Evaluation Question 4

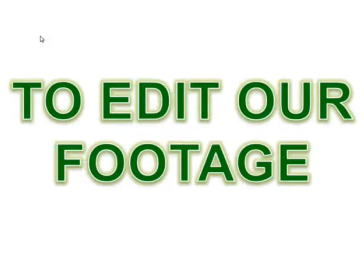Next, to edit our footage, we use a software called Adobe Premiere.
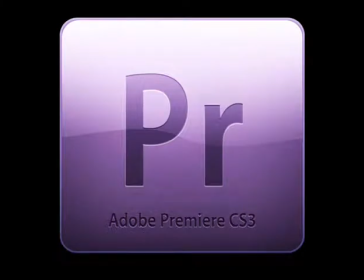To start the editing process, we cut in between all the camera shots and takes using the razor tool,
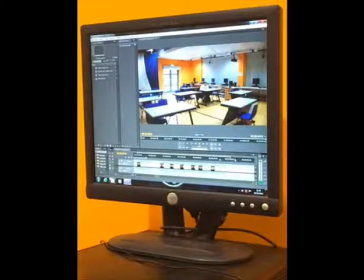and then done an assembly edit where we put our film into chronological order.
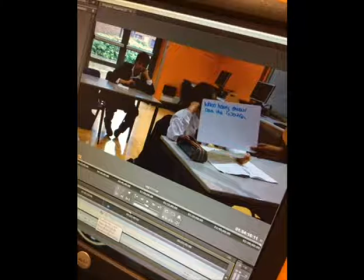After that, we went through all our camera takes and decided what take to use in each scene.
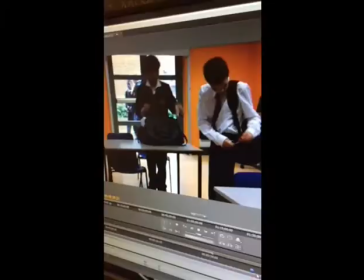We then chose which camera shots to use, as we had multiple shots to choose from.
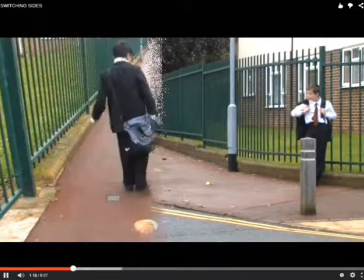In order to illustrate a new scene, we used many fades rather than just cutting the scene,
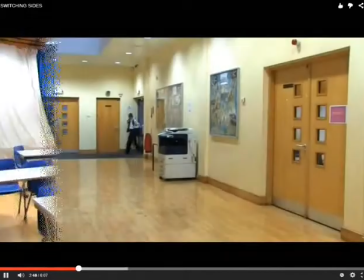as the fades created a smoother transition and clearly demonstrated a new scene.
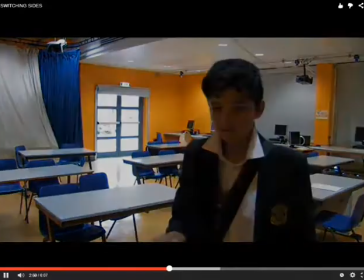To achieve this,
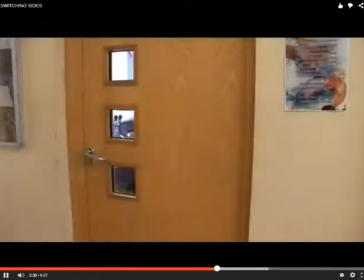we selected the clip in which we wanted to fade and then used the effect controls to change the opacity of the clip from
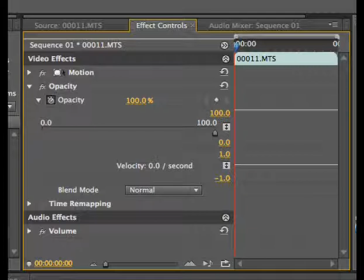100% to 0%, where 100% showed the whole image and 0% showed it disappear.
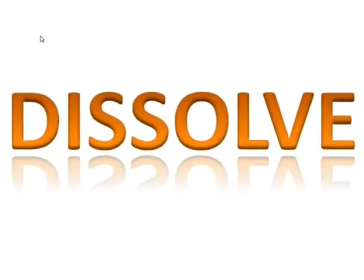Also in Adobe Premiere, we used a dissolve to suggest the passing of time.
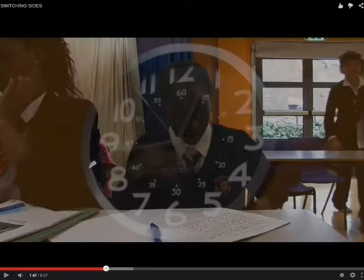And to do this, we had to drag the two clips on top of each other and then change
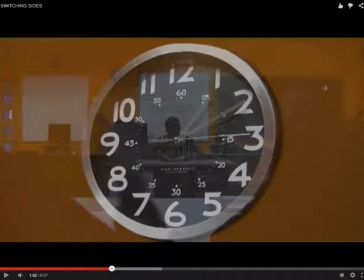the opacity levels for the end of the first clip and the beginning of the next clip,
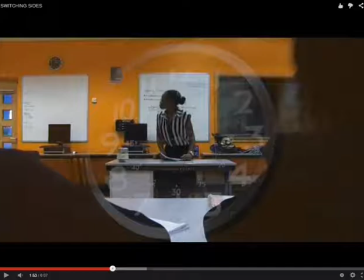which created an effective dissolve.
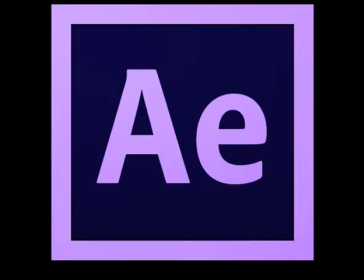Other technology I used was Adobe After Effects to create my title sequence. To make the titles in which I had planned, I downloaded the inspired font from
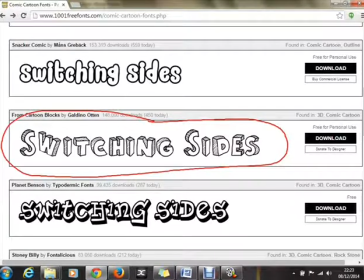1001 free fonts to act as a template in which I traced in After Effects.
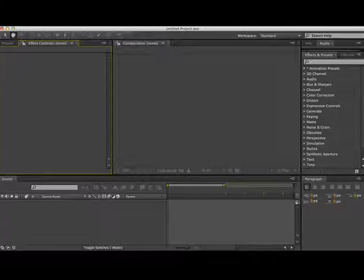After I had traced the font, I then explored many different ways to present my titles by looking at various
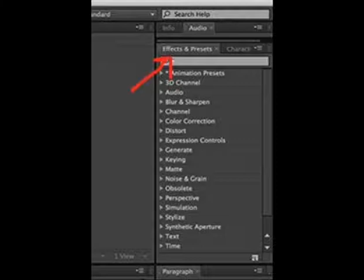transitions and movements using the tool called Effects and Presents.
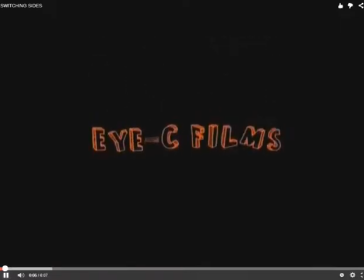As there were many effects, I narrowed them down by typing in keywords such as bounce and move. After choosing the effects,
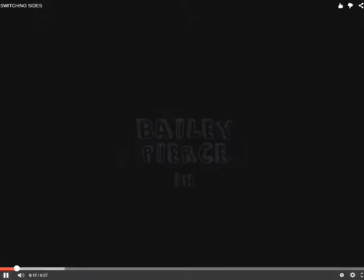I used fades similar to the ones in Adobe Premiere to make the transition between the titles look neat and smooth.
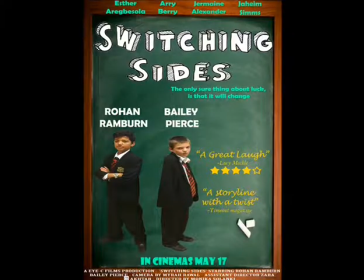To construct the poster, we firstly carried out a photo shoot with our cast using our mobile phone cameras.
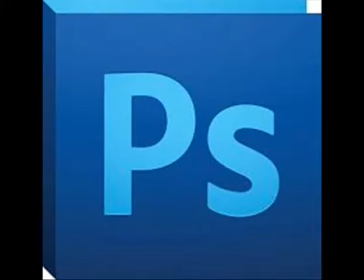We then used Adobe Photoshop to actually create and design the poster.
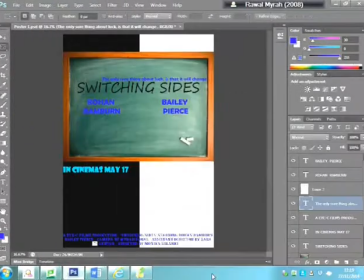We started by creating layers, followed by importing different texts and images into Photoshop.
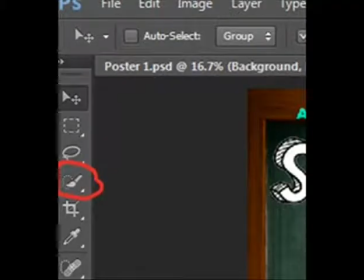One of the main tools we used was a quick selection tool, which allowed us to crop the background of an image.
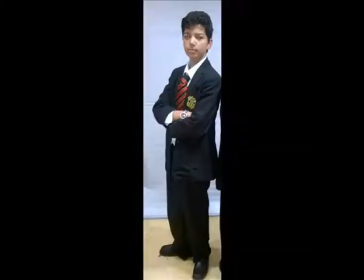For example, the original photos had a background, whereas using this quick selection tool,
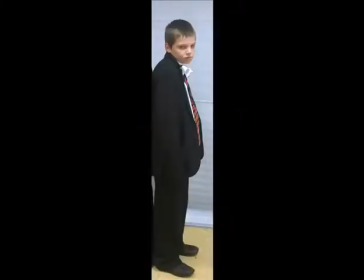we cropped the background so that we could only see the two boys.
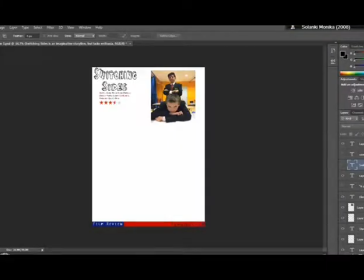We also used Adobe Photoshop to create the magazine review.
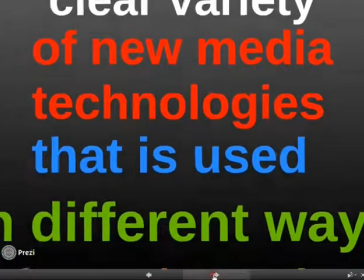Overall, there is a clear variety of new media technologies that is used in different ways throughout the stages of the project.